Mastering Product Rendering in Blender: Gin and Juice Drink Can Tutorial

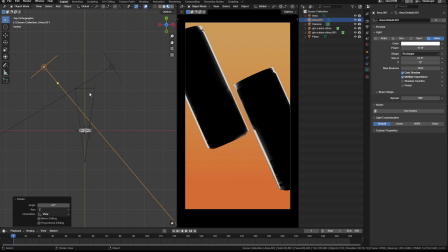747s
Maybe push it back some more. Yep.
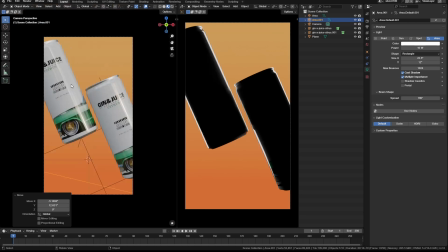753s
That's nice.
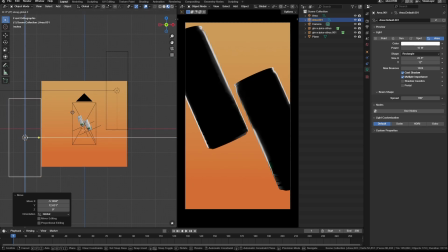754s
And then maybe bring the light down some more so I can get that bottom portion of the can. Cool. All right. So we got that. Got a rim light.
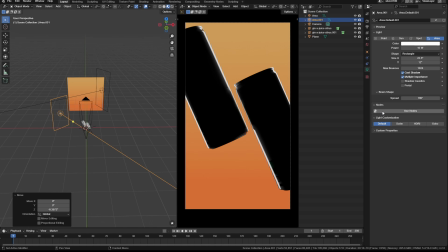769s
So now I need to just warm up the lights. So I'm going to go here over here to use nodes.
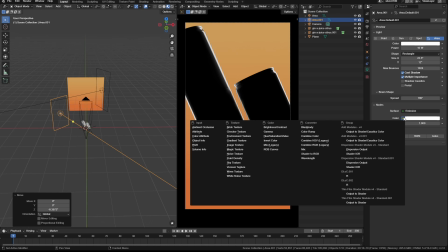778s
And then I'm going to add a black body right here.
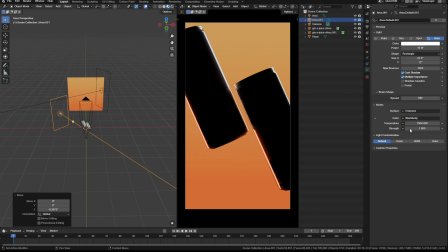783s
And so as you can see, the light's already warming up, right? It's pretty hot. It's pretty warm with 1500. So I'm going to go 2500 to get something more orange like that. Let's try 2000. Like that. I like that. And then we're going to go over here. Same thing.
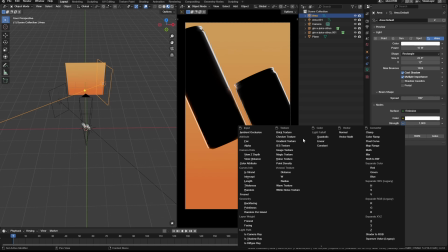801s
Black body. Let's see. Where is it?
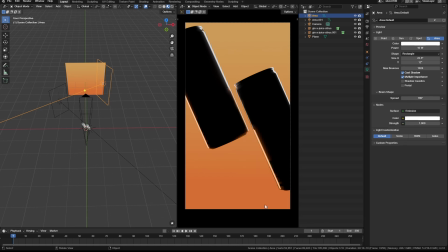806s
I'm lost. Start over. Black body. There it goes. Okay. Black body. 2000. Same thing. And I'm just bouncing back and forth to my reference also. You guys can't see me doing that.
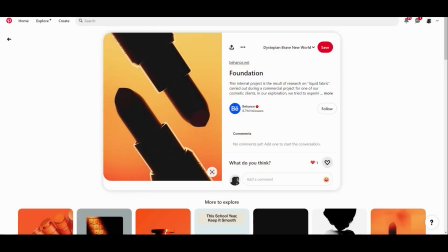823s
I have to switch it in OBS to show you the reference. So let's look at it again. So this is the reference again.
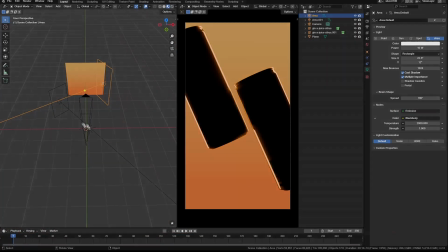829s
And then this is my scene. Okay, reference and my scene.
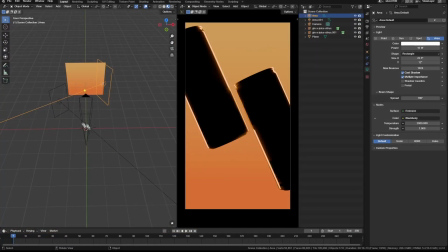834s
And so as I'm working through, I'm just bouncing back and forth to use my reference. So as you can see, I have my background, my rim lights set up, right? And I can also add in a fill light too.
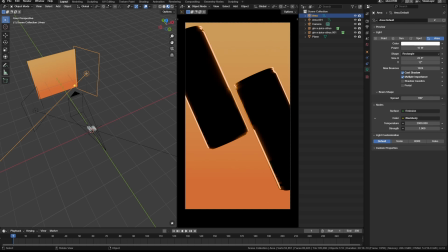853s
As I'm looking at the reference, I could tell like there's just a little bit of fill light to fill in some of the object. And I could add some fill to it too, just to fill in the surface to add some warmth to the front of the surface.
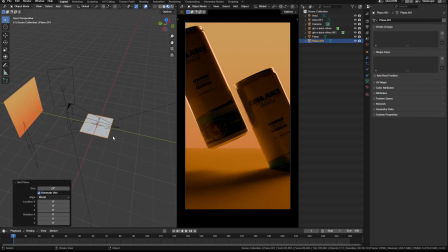869s
So I'll just add a plane just to try it out before we move on to adding in our spots on the front.
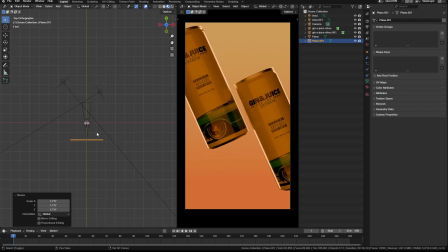881s
So see how we could do this. So I can take this light or this plane, maybe set it over here to the left,
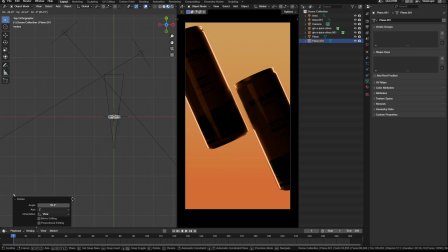891s
and then just put it off, way off camera. I don't need a lot at all, just subtle.
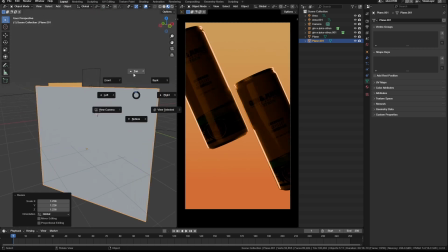896s
And the reason I'm doing this is just to bounce some of that warmth back into the scene.
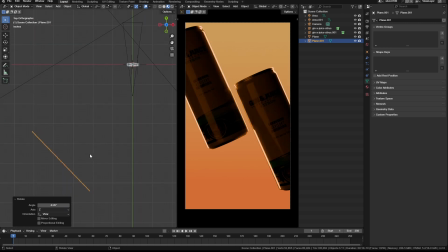903s
That's the purpose of it. So that's one side of the shot. Maybe I could try it over here, see what that looks like. Rotate the plane. Okay.
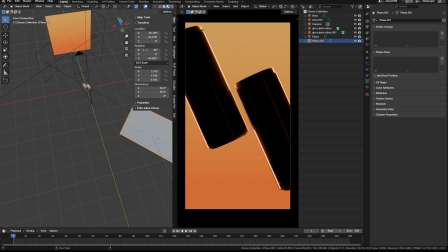917s
Another thing I could try too is just putting it below. So I'm gonna lay the plane flat and then put it kind of underneath to bounce light upwards into the shot.
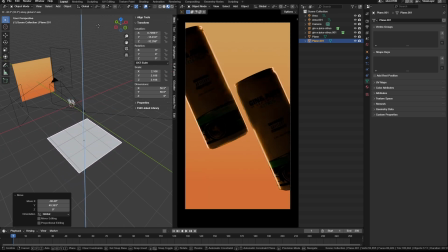931s
So that is feeling much nicer. So something like that is good.
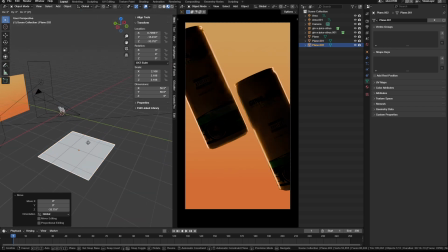937s
And then maybe I'll try doing another plane up above too. So we got one down and one up above like that. So I can already separate them more. I just want it very subtle, just a little bit of warmth. Okay, so that's cool.
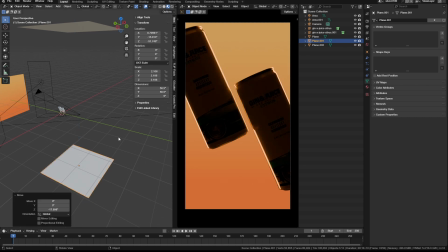958s
So let's look at that reference again.
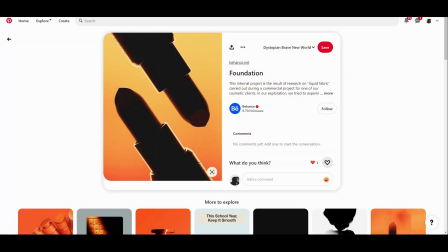960s
So as you can see on the reference, right, we got the rim, and then there's just a tiny bit of fill.
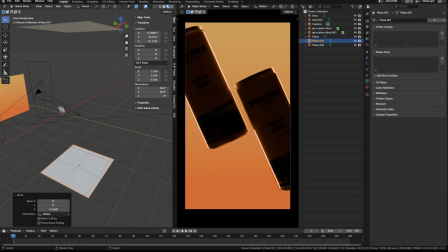967s
It's not a lot. And if we go back to my scene, same thing, right? I'm doing a little bit more fill than I should, but I'm happy with it for now.
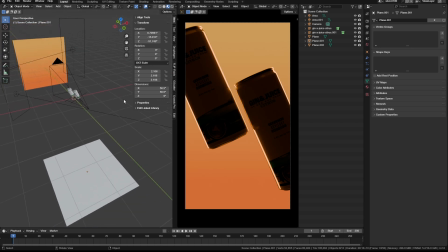977s
Okay, so let's move on to light in the front of the can now. So I got a couple options I could do.
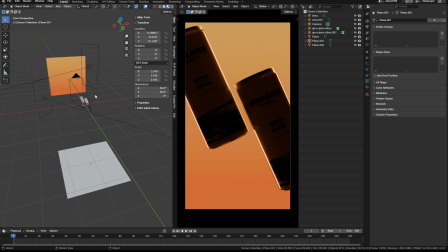981s
I could do spotlights, or I can do an area light with a very tight spread on it. And I think I'm gonna do a area light with a tight spread.